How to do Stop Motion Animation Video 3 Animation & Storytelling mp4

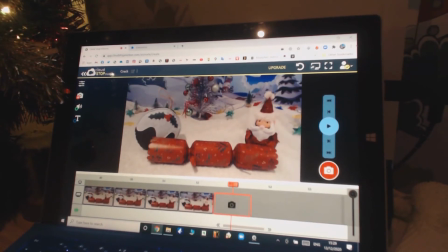Now I've got them both leaning in as if they're grabbing the cracker, and this is what in animation we call an anticipation, to grab before they tug and pull backwards.
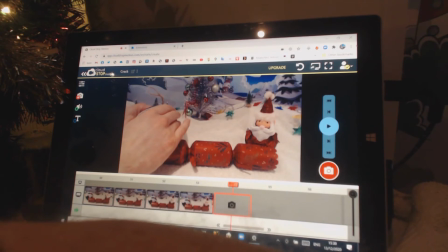And the next frame, of course, will be them starting to yank backwards as they start to pull the cracker.
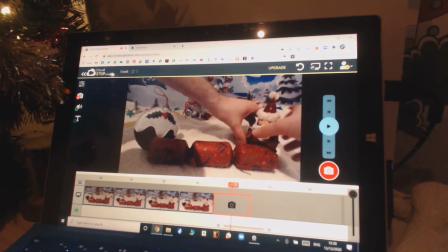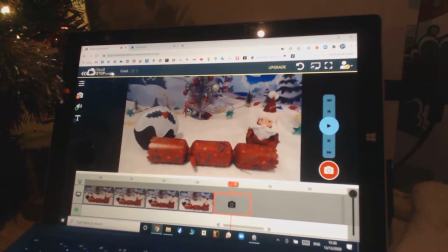And you can see here I've got them moving before the cracker moves. It's what we call in animation action reaction, as in you push something and then it moves, or you pull something and then it moves. And the next frame could be much more extreme because they've really pulled back to give it a good yank,
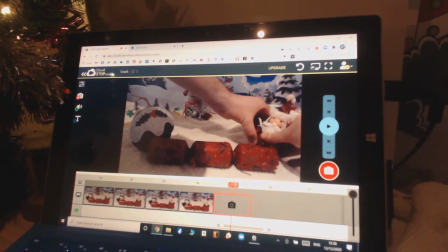and they're really pulling back to give it a good tug.
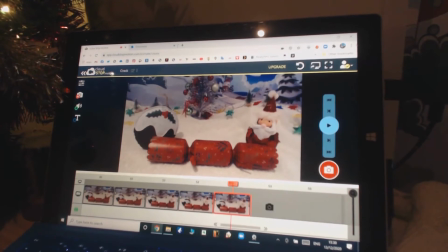Now we can see they're moving, but not the cracker. That's okay, I've got a solution for that.
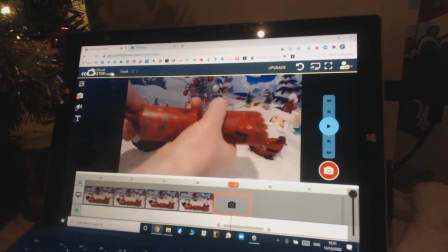I'm actually going to take the cracker now and give it a good pull myself. Let's see if I can stretch it out.
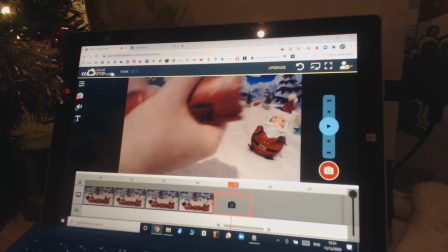I want to make it thinner.
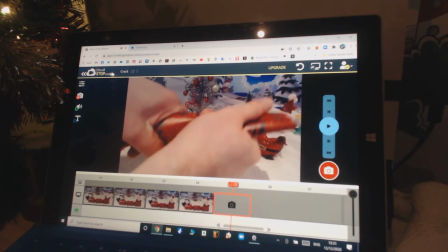I want to make it thinner and longer.
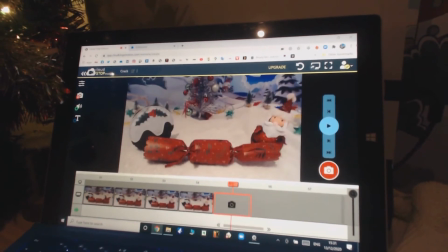How does that look? Oh, that looks like a cracker being pulled to me.
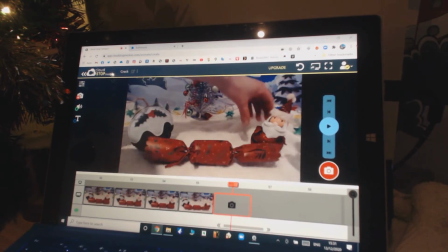And I'll do one or two more positions in this tugging position, as if they're
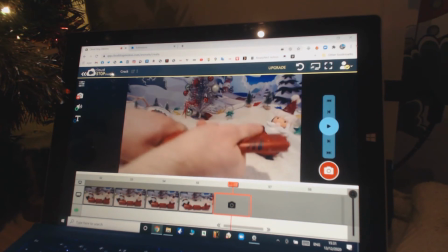straining for a moment before the inevitable pop.
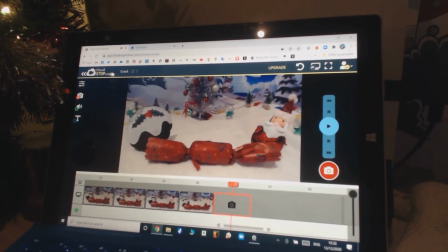You can see I'm using the left and right arrow keys to keep checking my positions every time.
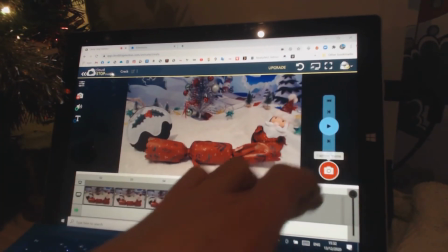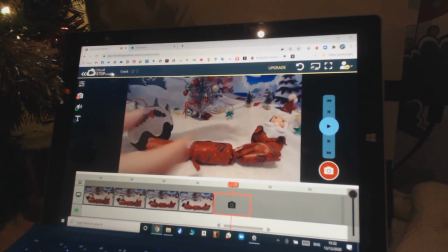And they can move forward and back just a little bit to give the sense of strain.
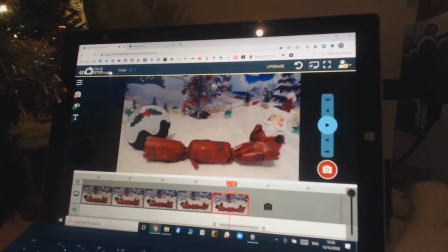I'll keep moving this just a little bit. It's all these little subtle moves that will feel like they're under strain.
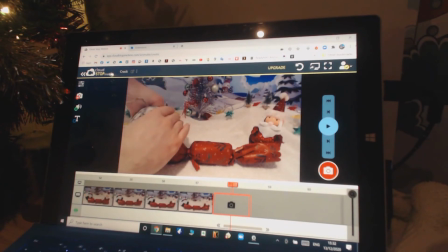And another one going out.
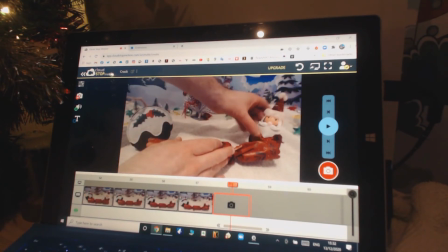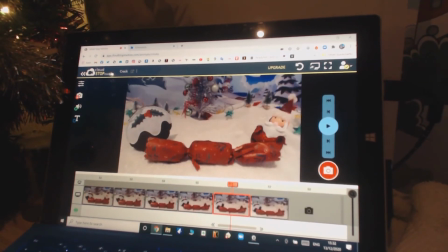So I'm moving them in and out a little bit,
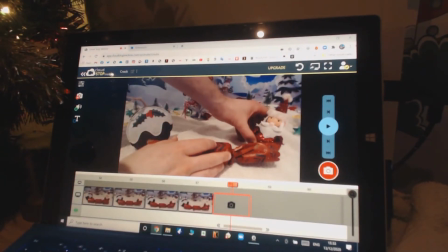and the vibration effect will feel a bit like they're under huge strain before everything pops.
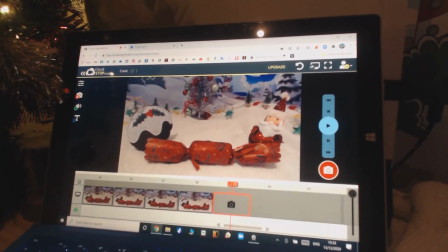There we go. I'm going to play that through. And lastly, this is going to be their last pull before the big pop.
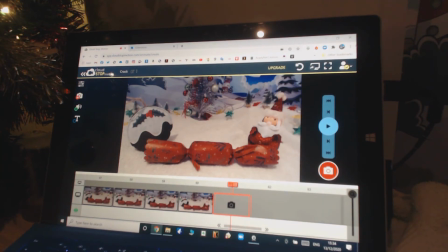Now we're ready for a big movement where the cracker is going to burst open.
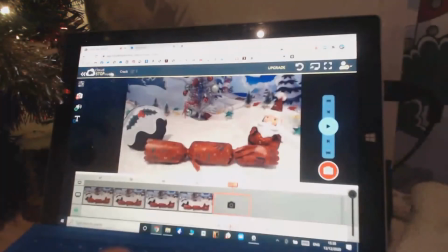First of all, I'm going to animate the characters, and we'll assume that they have fallen back with the bursting of the cracker.
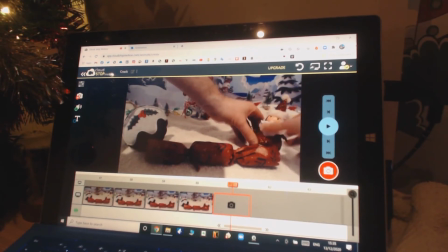This will be the biggest movement we do of the whole animation, I imagine, where all of their straining gets released in one big movement.
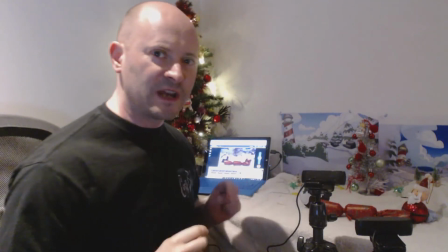Now the cracker needs to burst. We're now at the stage where we're going to have the biggest movement of the whole animation,
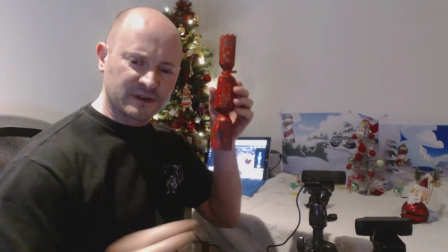and I can do all sorts of changes, like take the cracker off the set, because it's going to be such a big move we're never going to notice.
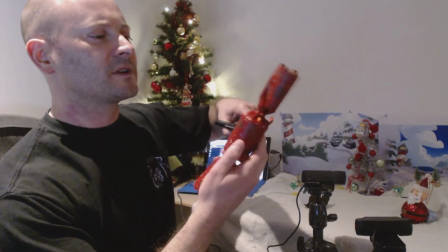And the reason I want to take it off the set is because it's going to burst in half, and I want to give it a cartoony style tear.
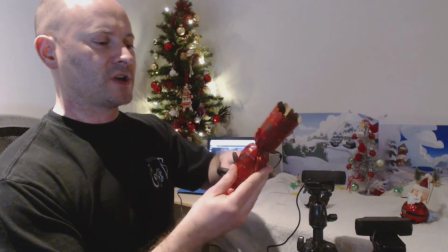So I've got some scissors, and you may have to check with an adult first before you commit to cutting something up.